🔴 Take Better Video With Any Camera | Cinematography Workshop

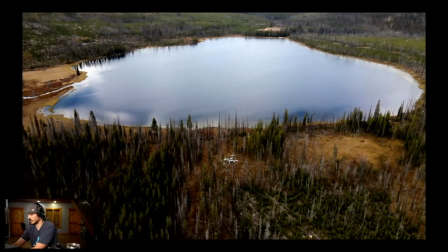1738s
So the Dutch angle is a trick, another trick of forced perspective that you can use with any camera, anything, to just give yourself some more of a cinematic feel. Thanks, Luke. All right. Let's get into some more here. Just checking to make sure the feed was live. Here's our last thing that we'll talk about, forced perspective. I just want to give you a little show on it before we get into touching on movement. How are we doing on time? Oh, we're doing good. We're flying. I said an hour. Here's another example of forced perspective. Here's a good rule of thumb. Never show, try to get out of your own eye line. So if you're standing up and you're holding the camera up here at your eye line, that's probably not a good shot. It's something that we've all seen, right? We look through there, we all see that. Try to get down, crouch, go under, go over. Like, don't put that camera in the position that at a spot where normal human beings tend to look with their own two eyes. And you'll be amazed at what you find. Obviously, sometimes you got to put the camera there, but sometimes not.
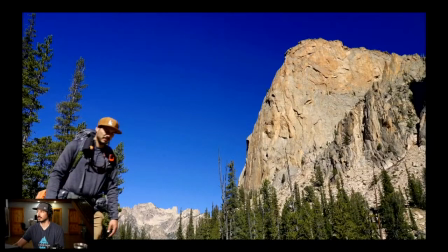1833s
Like and you can get cool things. Like, for example, this is in the Sawtooth, and this mountain is not right on top of it. This is Elephant's Perch. This mountain is the iconic piece of this wilderness. And I want to give this feeling before we even see the lake of this iconic piece.
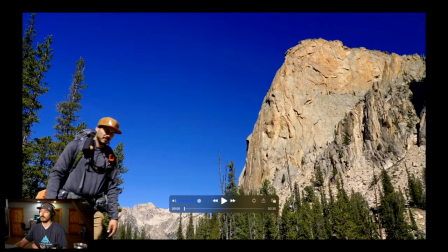1853s
So I'm down at a low angle, right? And I'm actually zoomed in a little bit to make this mountain appear like it's closer than it actually is. Remember, when you zoom in, you get that effect and you get this looming effect.
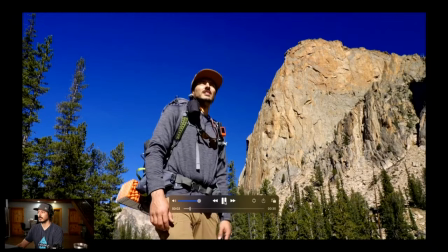1866s
And when I walk up to it, boom, you get that image, right?
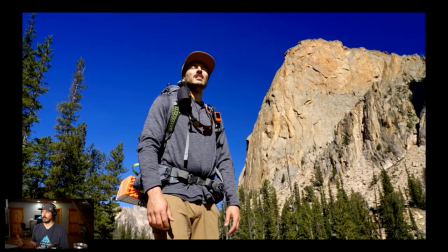1872s
And that's better than pointing the camera straight at me in my eye line.
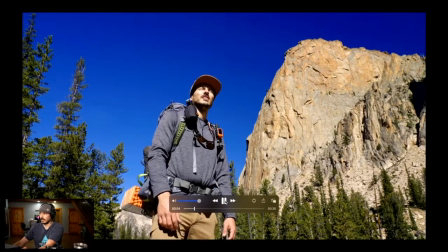1877s
This is telling a story here that we get into. And I'm at the lake.
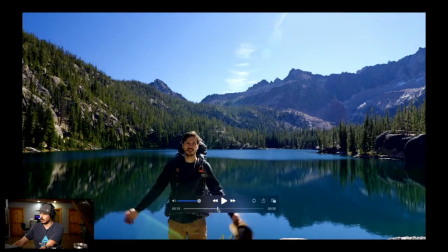1885s
I think this is actually wide and not zoomed in, but a little bit more in this of how I use forced perspective.
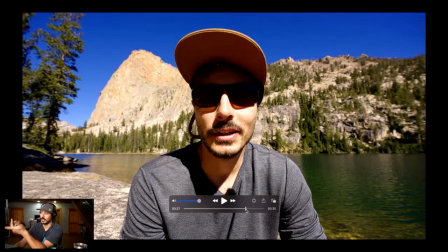1892s
How you can, this is just an interview setup again, the mountain behind me.
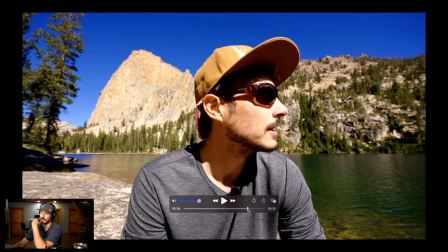1898s
It's kind of forced perspective, but this is definitely wide.
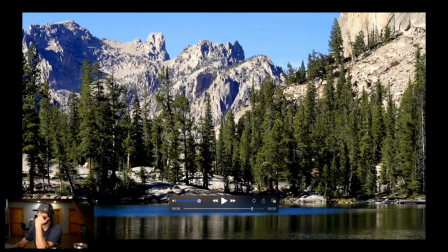1900s
But this is how you can, this is a good shot of in terms of, you know, forcing perspective. There's actually a dude right here, if you can't see him. And then these mountains, there's a vast canyon across these mountains.
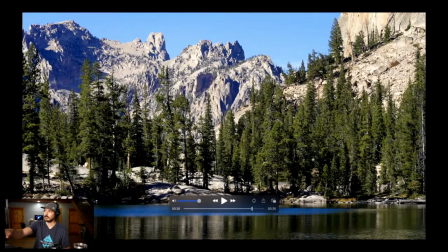1916s
So there's a vast lake. There's then this place with this guy fishing. There's a big canyon, and then there's these mountains on the other side of it. And when you zoom in like this, it sucks it all together and it fills the frame, right? We want it to fill the frame.
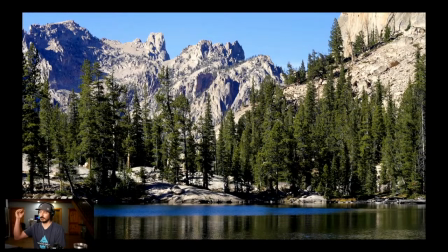1933s
And it would be way better of a shot if this guy was actually fishing and he was wearing a bright red jacket, but you get the idea.
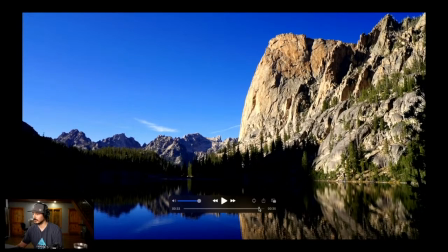1943s
That is how you use forced perspective in the mountains. You could see this is where I was standing, right? You use the forced perspective, there it is, and then you back out and you get this wide shot, and it gives you some different stuff. Let's talk about movement and how we can, and we're starting to combine all these things, right? When you add forced perspective, Dutch angles with depth of field, and slowly we build on our technique and stuff like that, and you get amazing results. So movement is something tricky. If your camera, some cameras have stabilization, some don't.